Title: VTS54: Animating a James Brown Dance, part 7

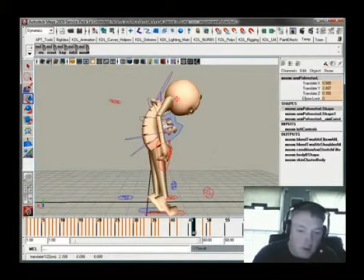2986s
Let's see, the hand's too far back, so get it forward, get the elbow up, get this one up and out, and Get this up.
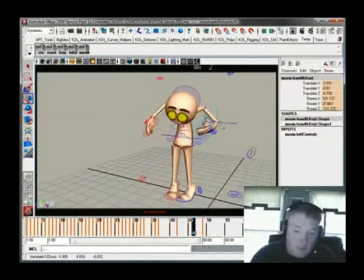Doody doody doo.
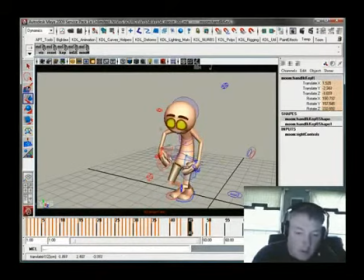Just trying to build some good energy to it. And as he's up in the air here, we can kind of keep him out too. It's like his hands sort of lead him off the ground.
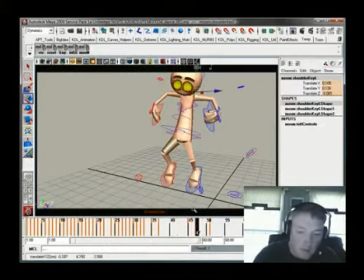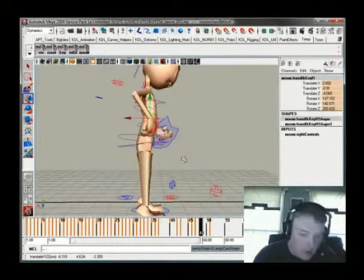3039s
And then right here, this one can kind of kick out a little bit more as it starts to swing back.
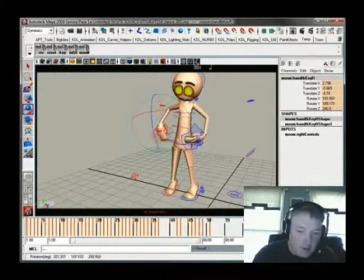3052s
And he's got to start turning it around to tuck behind his back the way we're looking at it. And when he lands right here. And he's going to hold that actually.
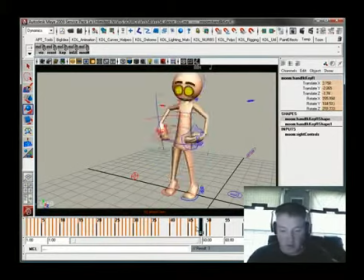3068s
When we get to timing it, we're going to have to stick another pose in there or another drawing to kind of hold that thing, and then he can kind of rise up. I could build it now, but I'm going to wait till I get all the hands and stuff in there, and I'll build it after I kind of time it out a little bit, because I think that it'll just be easier to build it then.
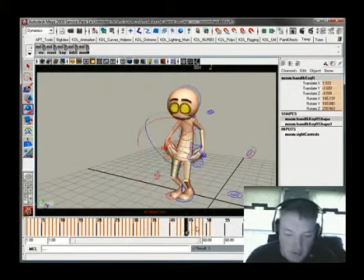3085s
Sometimes it's easier to build it now, sometimes it's just easier to wait till everything's in there. Okay, and there's a little subtle shimmy as he comes up.
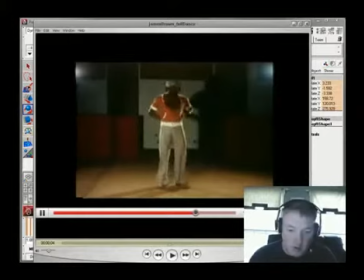3096s
If you watch, there's a little bit of a wiggle right there in his shoulder and his heads. He's only got the one. And you could break it down. He's leaning
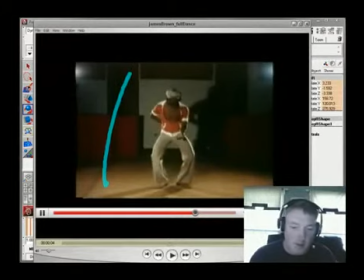3110s
screen right there, and then he kind of, as he starts to come up, he leans kind of, it's more straight up, but it's screen leftish. And he's almost all the way up. He's screen right again, and then he's all the way up. So we can build that sort of stuff in now or later,
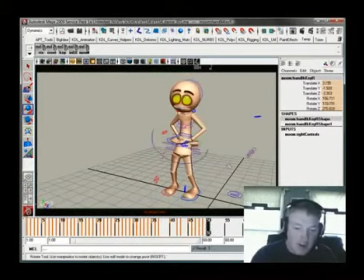3132s
between here and here. I have a key here anyways, so what I could do, as he's right here, we could just kind of start to lean him in a little bit.
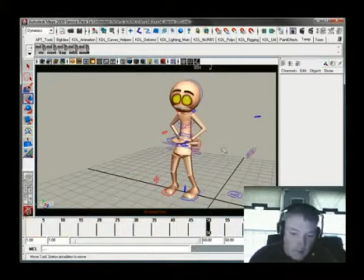3151s
And as he starts to come up, maybe lean him back left a little bit more.
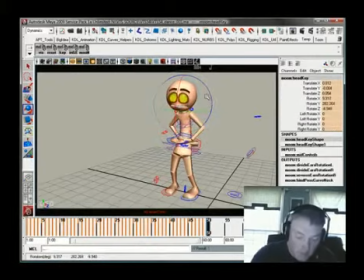And we kind of have that built in there. And there's going to be one between 50 and 51 where he's kind of to the right again.
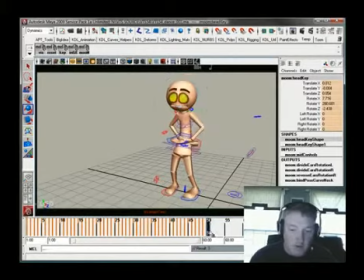3172s
Between here and here, there'd be another place to kind of build in something. But that's something we'll kind of kick in later after we get it timed up. But I want to kind of build that little bit of a wobble in as he goes. So one way to kind of build that is to kind of counter rotate the head.
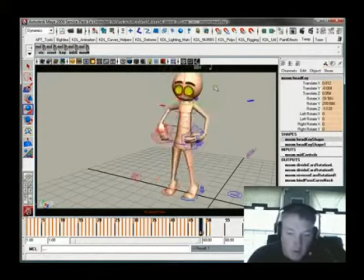So that there's a shift in the body, but it doesn't feel like he's, real stiff or something. But we got the hands working out pretty well.
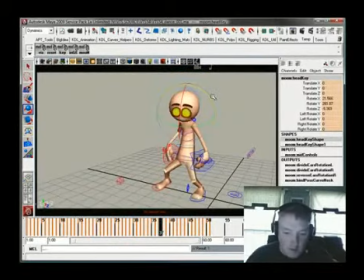3213s
Let's see, drops them in, brings them up.
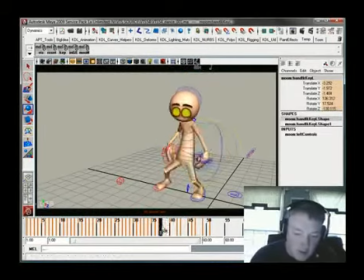3217s
Now we don't have a lot of keys between here and here. We don't really have a breakdown that's working here. It's just going linear from here to here. Somewhere in here I want to give this a little bit more snap, so I'm going to give this a little bit of a breakdown right here.